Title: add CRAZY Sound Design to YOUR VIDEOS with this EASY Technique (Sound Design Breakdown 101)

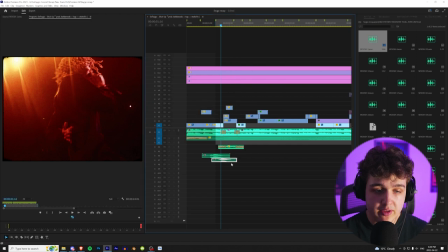(4:09)
You can literally right-click on them, play with the audio gain of them. And I recommend as well playing with the speed and duration. So let's make this one 200, for example.
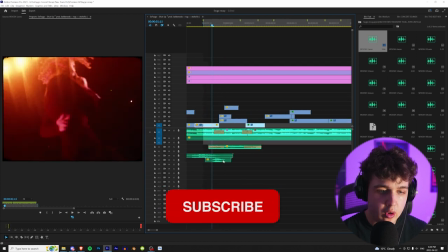(4:18)
And since that does happen really fast and it's kind of overwhelming, I'm going to right click on it, go into audio gain and turn it down by 10.
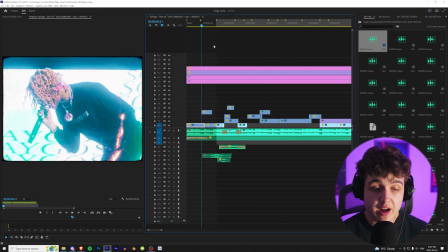(4:24)
Just so it's there. It's going to be there really subtly. So if we turn everything off, you guys can tell.
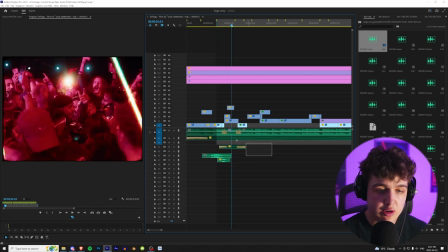(4:28)
But it really helps sell the energy and effect. So far we have this.
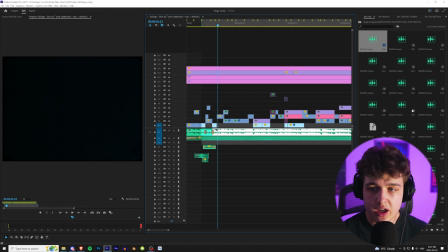(4:35)
And then for this massive camera whip down, we're going to go ahead and apply another fast whoosh. Let's play through these.
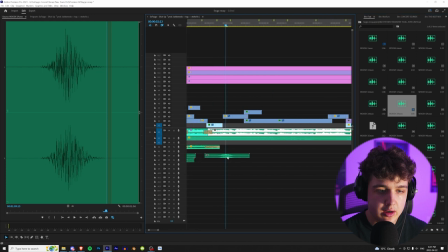(4:40)
Let's go with this one right here. That looked clean there.
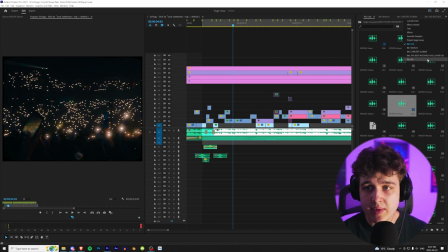(4:47)
Now we're gonna go into the risers here. I highly recommend using these on your videos. Open up the risers. We have 8 different ones.
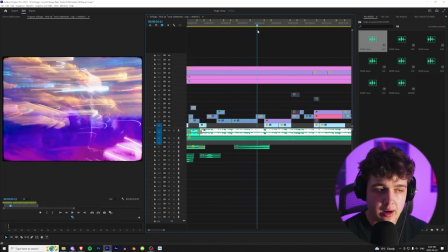(4:52)
I'm gonna start off with number 1 here. We're gonna drag and drop it and use it for this scene right here where it builds up and goes into the whip and then boom, goes right into Fago performing there.
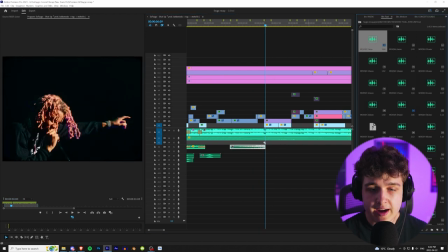(5:00)
I'm gonna have it cut off right here. I'm gonna go into the fast whooshes and add a fast whoosh right here. Then we're just gonna blend that a little bit right there. And then as you guys can see, if we play this through without it and then with it, it really adds so much energy.
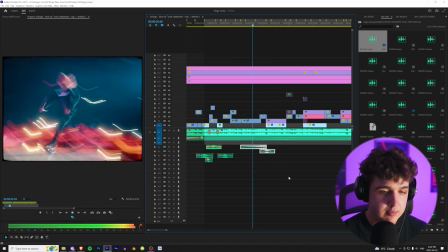(5:14)
So that's without it. This is with it. Just gonna line this up a little bit better here.
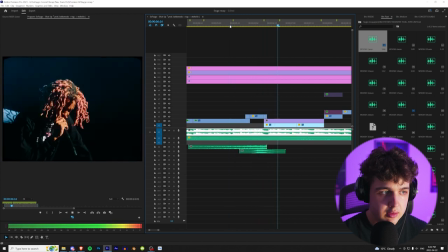(5:21)
Once again, like I said, all this is tweaking. If we fade this out, hard.
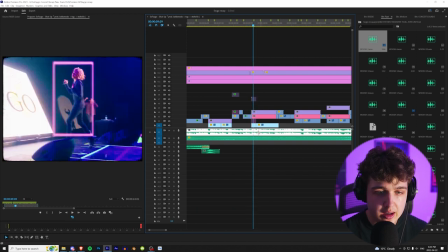(5:30)
And for this part here as well, we're gonna do the exact same low pass thing where this cut comes in. So we're gonna cut it, go to where we want it to end, which is right here.
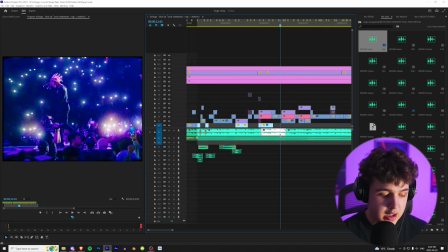(5:37)
Then we're gonna copy this exact same low pass by clicking on it, pressing Control C, clicking on the other one, Control Alt V, and then hitting okay, making sure low pass is checked. Then we're gonna right click and add those exact same. Then we're gonna right click and add those exact same default transitions, just like so.
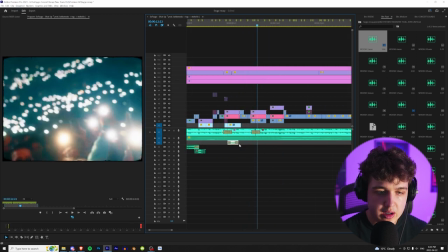(5:54)
If we bring this sound effect clip right here as well, and we extend it to a different part,
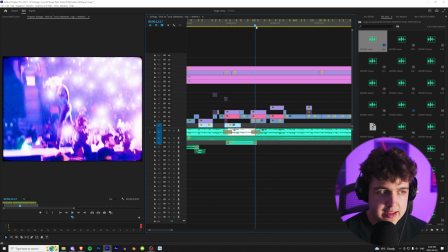(6:04)
and right where that hits, I think we could put another whoosh.
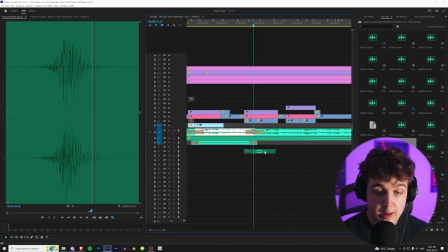(6:08)
Now, what I recommend doing is honestly just spamming your video with whooshes, but making sure not all of them are really loud.
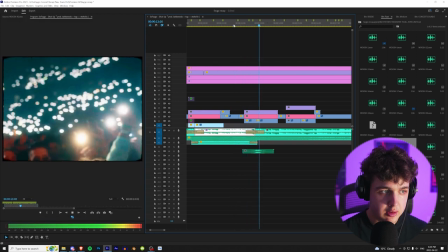(6:13)
This one's kind of quiet, for example, but you can kind of just like, for the average viewer, you're not going to tell it's there.
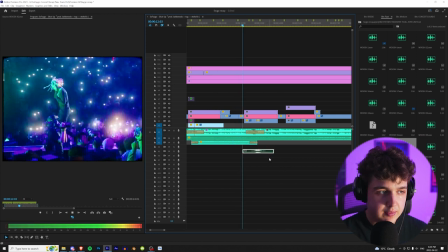(6:19)
But like, if we play it without it, compared to with it,
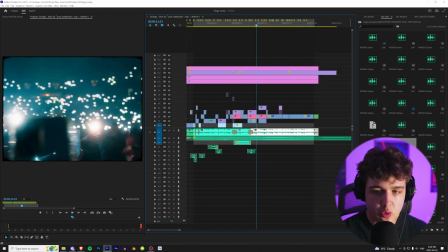(6:26)
especially where these slow shutter whips are, let's add another whoosh here.
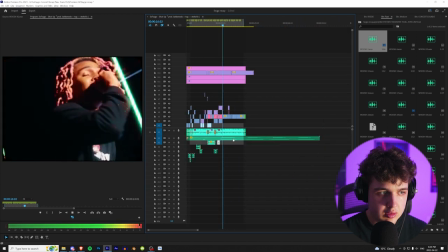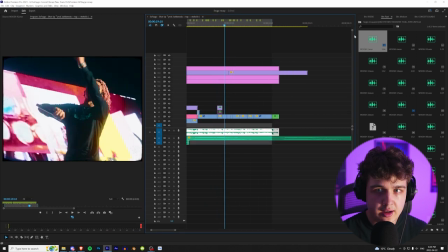(6:37)
Now this part right here, we're gonna add another riser followed by a whoosh. We go in here.
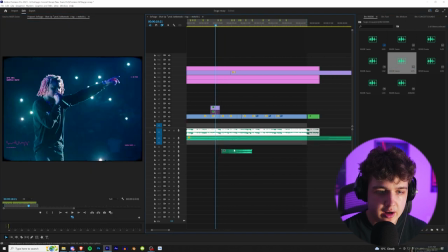(6:46)
Let's go with this one right here. It really has the tension there. And we're gonna end it right where the whip hits, which is right here.
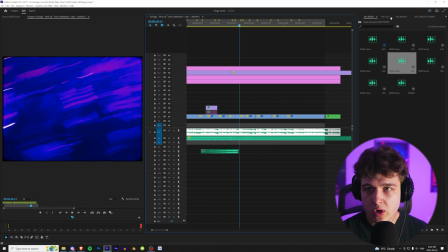(6:57)
And then as soon as that hits, we're gonna end it on a whoosh as well.
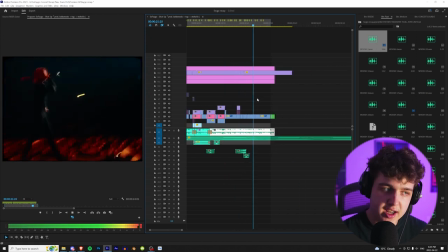(7:05)
So much energy, guys. Like, it's crazy.
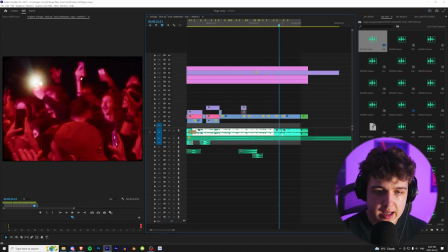(7:08)
So once again, I recommend for all these crowd scenes to cut it and add the low pass effect with the audio getting louder from the concert.
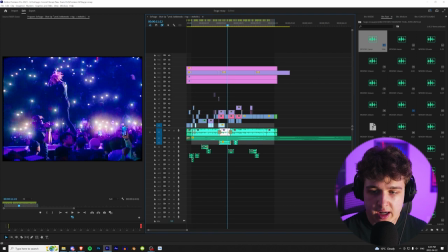(7:16)
And then just going through and just putting as many whooshes as you can. Trust me, there's so many in here. We didn't even mess around with the medium one. Or if we go back in the whooshes, like we have buildups, which are really cool too. For example, we'll throw this in somewhere here.
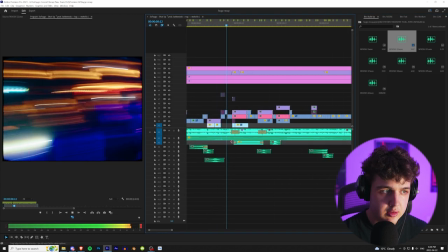(7:29)
We'll find a creative place to put it. Right where this camera whip hits.
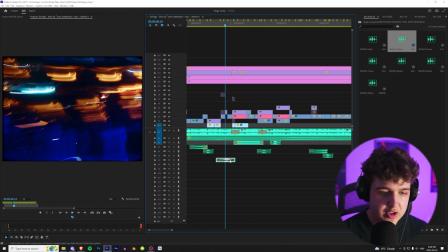(7:34)
Let's put this big whoosh here.
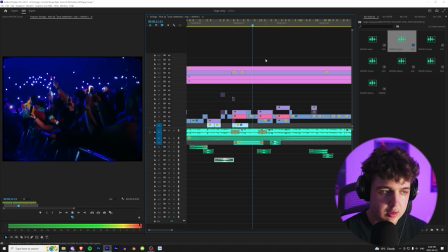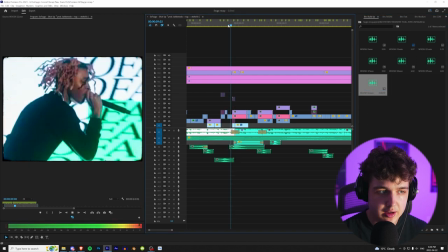(7:43)
Where that shake hits, let's put a random one like this one, for example. Kind of big, but fuck it. And then we want to go ahead, since it's really loud, make it minus 15. Honestly, there's so much versatility to use in this pack, and you can use it on any video. Just mess around with them, play with the pitch, play with the speed, with the audio gain on them, move them around. Just add so much energy and really draws the viewer's attention in so much more without even knowing. There's so many sounds in this pack that you guys can use to spice up your videos. I really took my time putting this together for you guys. I use this on all my videos as well, and it goes crazy. If you guys do want to go grab it, it'll be linked in the description below.